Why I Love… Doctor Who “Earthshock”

Sayward's scripts have often been criticised for their violence. For example, the Doctor very deliberately kills the Cyber Leader in Part 4.
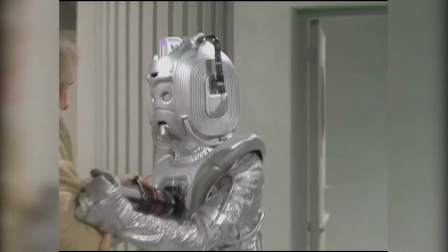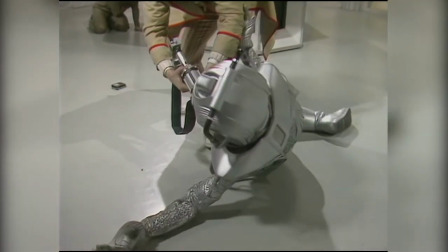However, most of the darkest moments in Earthshock are either implied or occur off-screen. Even the death of Susie Arden Snyder at the hands of the Cyberman's androids, quite literally, isn't gratuitous, but rather terrifying.
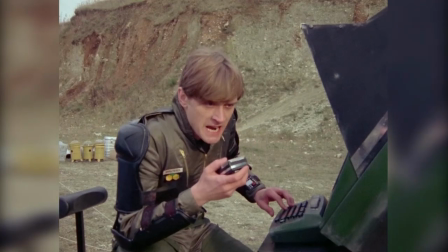Snyder, do you hear me? Get out of there!
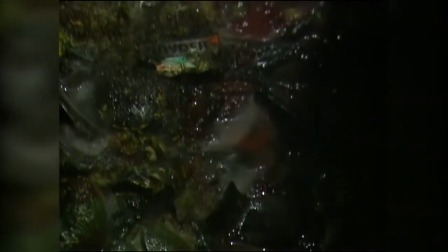Snyder! Snyder! Get out of there! Snyder!
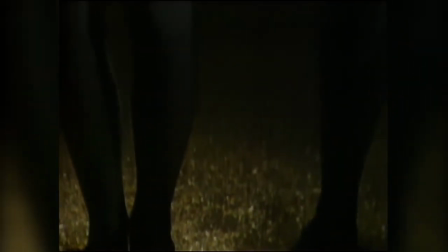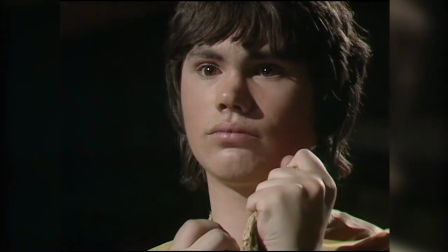Adrick's death is surprisingly sombre. Unfortunately, the moment is somewhat let down by the visual effects.
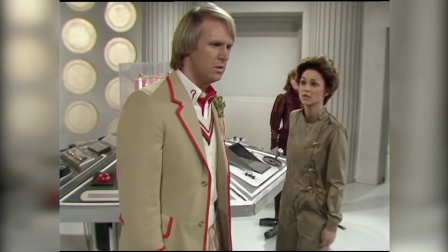However, the performances of Fielding, Sutton and especially Davison really sell the emotional impact.
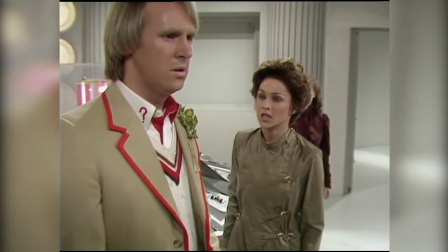Goddamn!
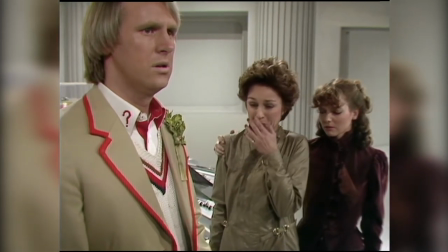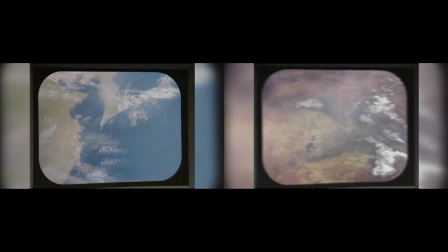The 2003 DVD release included optional CGI effects, which particularly enhanced this scene. In a subtle and poignant callback, Adric is clutching the sash which had belonged to his late brother Varsh.
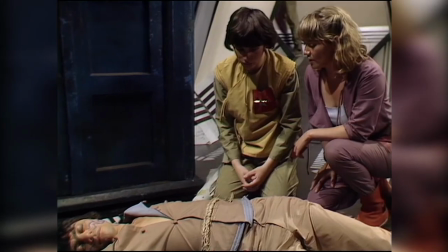You saved our lives.
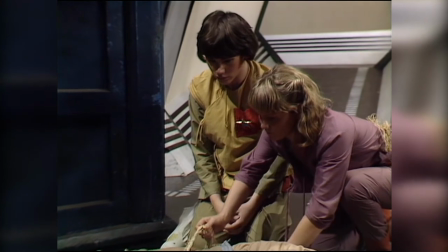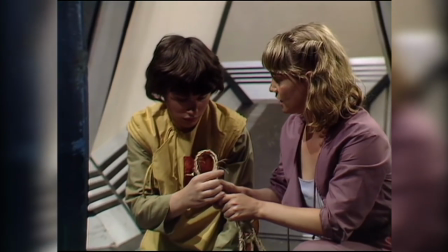We'd better keep this for him.
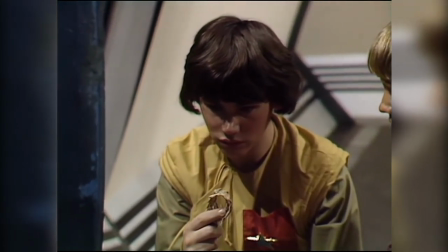The immaturity of his final line only adds to the tragedy.
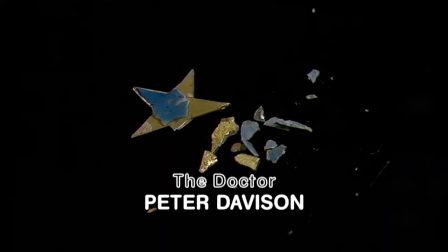Now I'll never know if I was right.
Taking inspiration from Coronation Street, the closing credits of Part 4 play in silence. Some consider this too much, but it's important to remember this was the first instance of a companion dying since Katerina and Sarah Kingdom, who would both perish during the epic 12-part serial The Daleks' Master Plan almost 20 years earlier. Earthshock was directed by Peter Grimwade. Grimwaite had directed three previous serials, including Adric's debut Full Circle. He also went on to write three serials, beginning with Time Flight. The cast did not enjoy working with the director, however many, myself included, believe Earthshock owes much of its success to Grimwaite's direction. He built off Saywood's script to create a suspenseful, tense atmosphere, particularly in Part 1. The production team made good use of their limited resources. Unlike many of its contemporaries, the lighting in Earthshock is quite restrained. The finite sets are utilised very effectively, both in the caves and aboard the freighter. For example, the way in which the freighter's hold is shot, alongside the excellent model work, creates the impression of a sprawling maze.
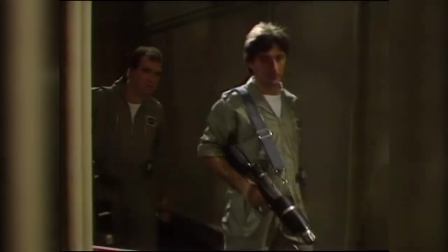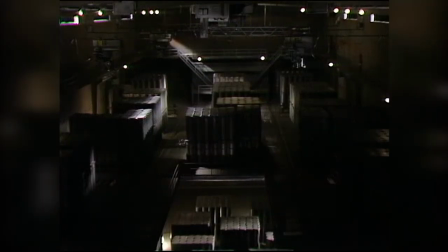I don't fancy walking around that hunt.
The 26th century feels believably lived in. Though much of the technology eclipses our own, it doesn't feel brand new.
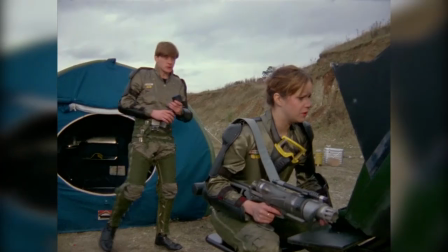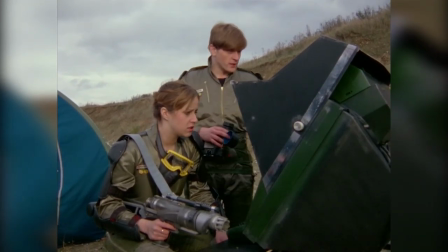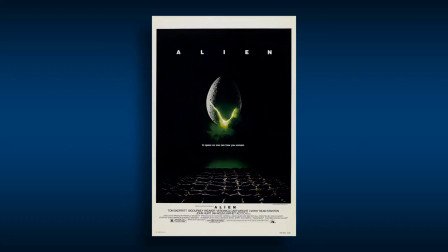Earthshock has been compared to Ridley Scott's Alien, both structurally and tonally.
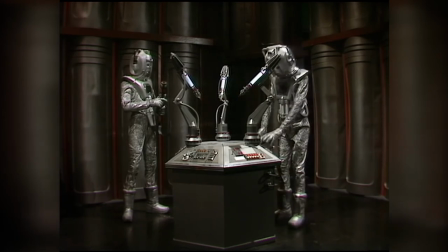Funnily enough the Cyberscope prop was built using parts scavenged from the Nostromo set. The The Cybermen don't actually appear until the very end of Part 1.
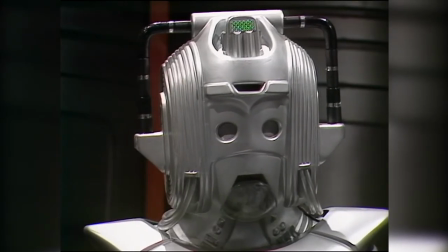While their involvement in this serial is now well known, this cliffhanger reveal was a total surprise to viewers at the time. Nathan Turner, who usually left at any opportunity to promote the series, was uncharacteristically determined to keep the Cybermen's Return a secret. He even turned down radio times when they offered to feature the villains on the cover. Imagine the series pulling that off today. Following the use of archived footage in the season 18 finale, Logopolis, Nathan Turner was keen to use clips from previous stories to help reintroduce the Cybermen. While this may sound indulgent, it was in many ways necessary. The Cybermen hadn't appeared in Doctor Who since Revenge of the Cybermen in 1975, meaning viewers under 7 would have never seen them before.
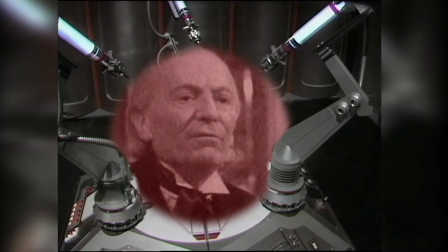Remember, this was before home video. The scene includes footage from the Cybermen's first appearance opposite the First Doctor in The Tenth Planet,
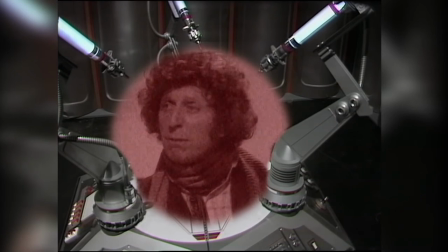as well as their most recent appearance opposite the Fourth Doctor in Revenge of the Cybermen. While the Cyber Leader also refers to the events of the Tomb of the Cybermen, the footage shown is actually from the Wheel in Space, as the former didn't exist in the BBC Archive at the time. Thankfully it has since been recovered. The Cyber Leader's knowledge of these events suggests that these are the most advanced Cybermen the Doctor has yet encountered, however it also creates it's a slight continuity error. Earthshock is clearly stated to take place in 2526.
26th century.
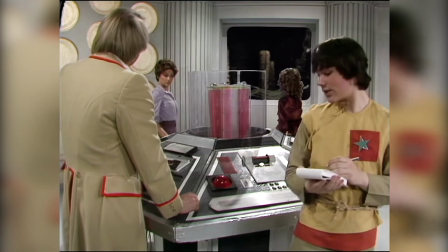The year is 2526 in the timescale you call Anno Domini. Thank you.
However, Revenge of the Cybermen takes place in part aboard Nerva Beacon, which the Fourth Doctor indicated in the arc in space wasn't built until the late 29th or early 30th century.
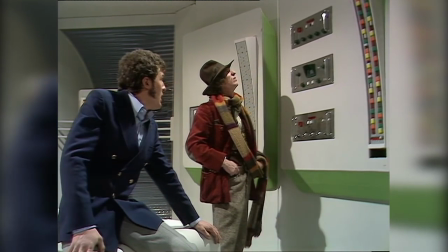I'd say this was built in the early 30th century. Oh, no.
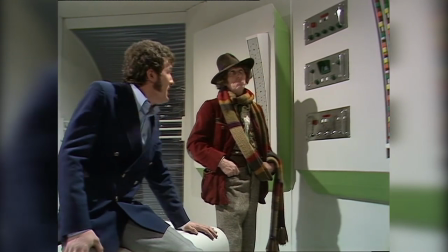You don't agree? Early 30th century. Late 29th, early 30th, I feel sure.
God. One possible explanation which has been suggested is that these Cybermen have travelled back in time in order to prevent the Cyber Wars. However nothing in the serial itself directly supports this theory. Interestingly, the next Cyberman serial, Attack of the Cybermen, features the Cybermen using time travel in an attempt to rewrite their own history. The task of updating the look of the Cybermen fell to costume designer Dinah Cullen.
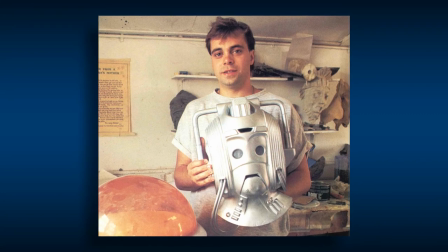Cullen worked closely with Richard Gregory from the independent effects company Imagineering.
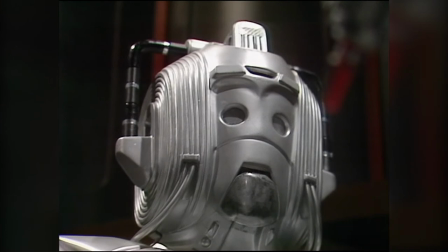Nathan Turner suggested that the jaw pieces be transparent, so that the actor's mouths could be seen inside the helmet, to remind viewers that the Cybermen are in fact cyborgs, not robots. The costumes were fitted with radio microphones to allow the actor's voice to be recorded live on set. The battery packs for these mics were taped to the inside of the helmet. However, over time the tape would loosen, causing the battery packs to slip out of place.
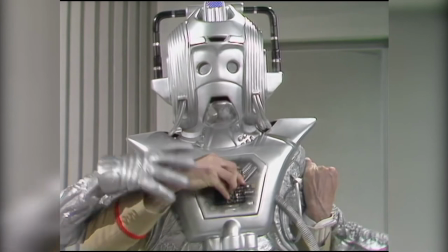The battery pack for David Banks' mic is infamously visible during the Doctor's struggle with the Cyber Leader in Part 4. One of the android costumes was repainted silver and used as the Raston Warrior robot in the 20th anniversary special The Five Doctors,
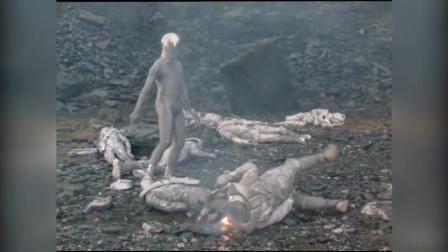where it, somewhat ironically, took out a whole squad of Cybermen single-handedly. Admittedly, Earthshock isn't perfect.
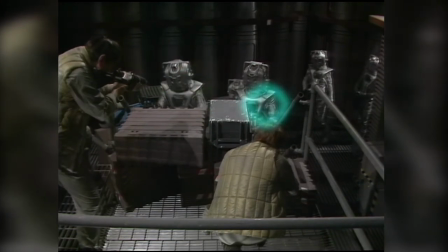It does feature a classic low-budget Doctor Who standoff with both parties mere feet from one another.
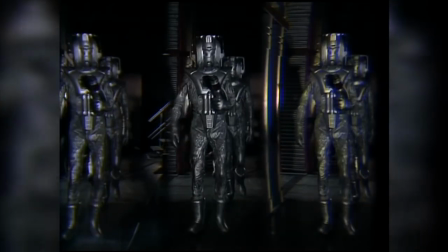The video effect used to swell the Cyberman's numbers at the end of Part 2 isn't all that convincing,
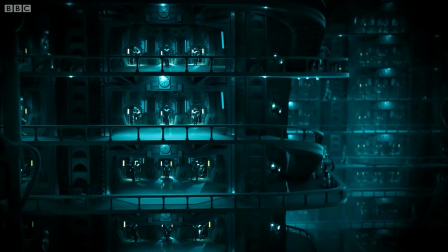though the shot was later replicated in the episode Nightmare in Silver. The preceding montage was actually far more effective. The incidental music for this serial was composed by Malcolm Clarke. In addition to creating several memorable compositions, Clarke also reused elements of Paddy Kingsland's score from Adrick's first serial, Full Circle. This helped bring the character's story... full circle.
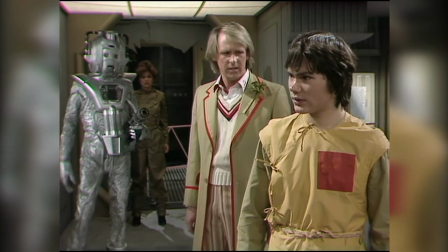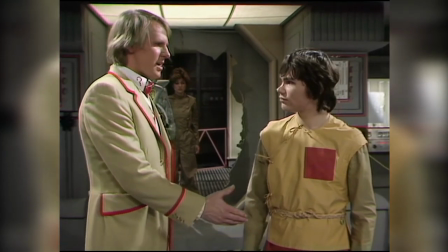Good luck, Adrick. Bye, Doctor.
Clark also rather effectively incorporated elements of the series' main theme into his score.
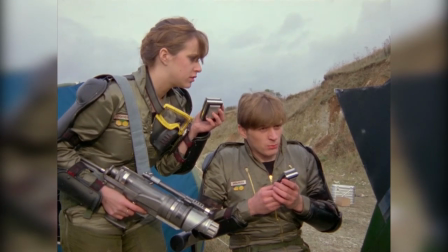One of the readings is ectopic, sir. What does that mean? That one of the life forms has two hearts.
This serial includes a number of direct references to previous episodes, particularly in part one.
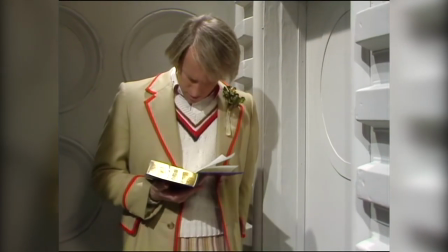The Doctor is shown to be reading George Cranley's book Black Orchid,
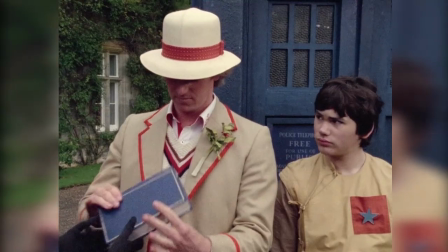which was given to him by Lady Cranley at the end of the previous serial, also titled Black Orchid.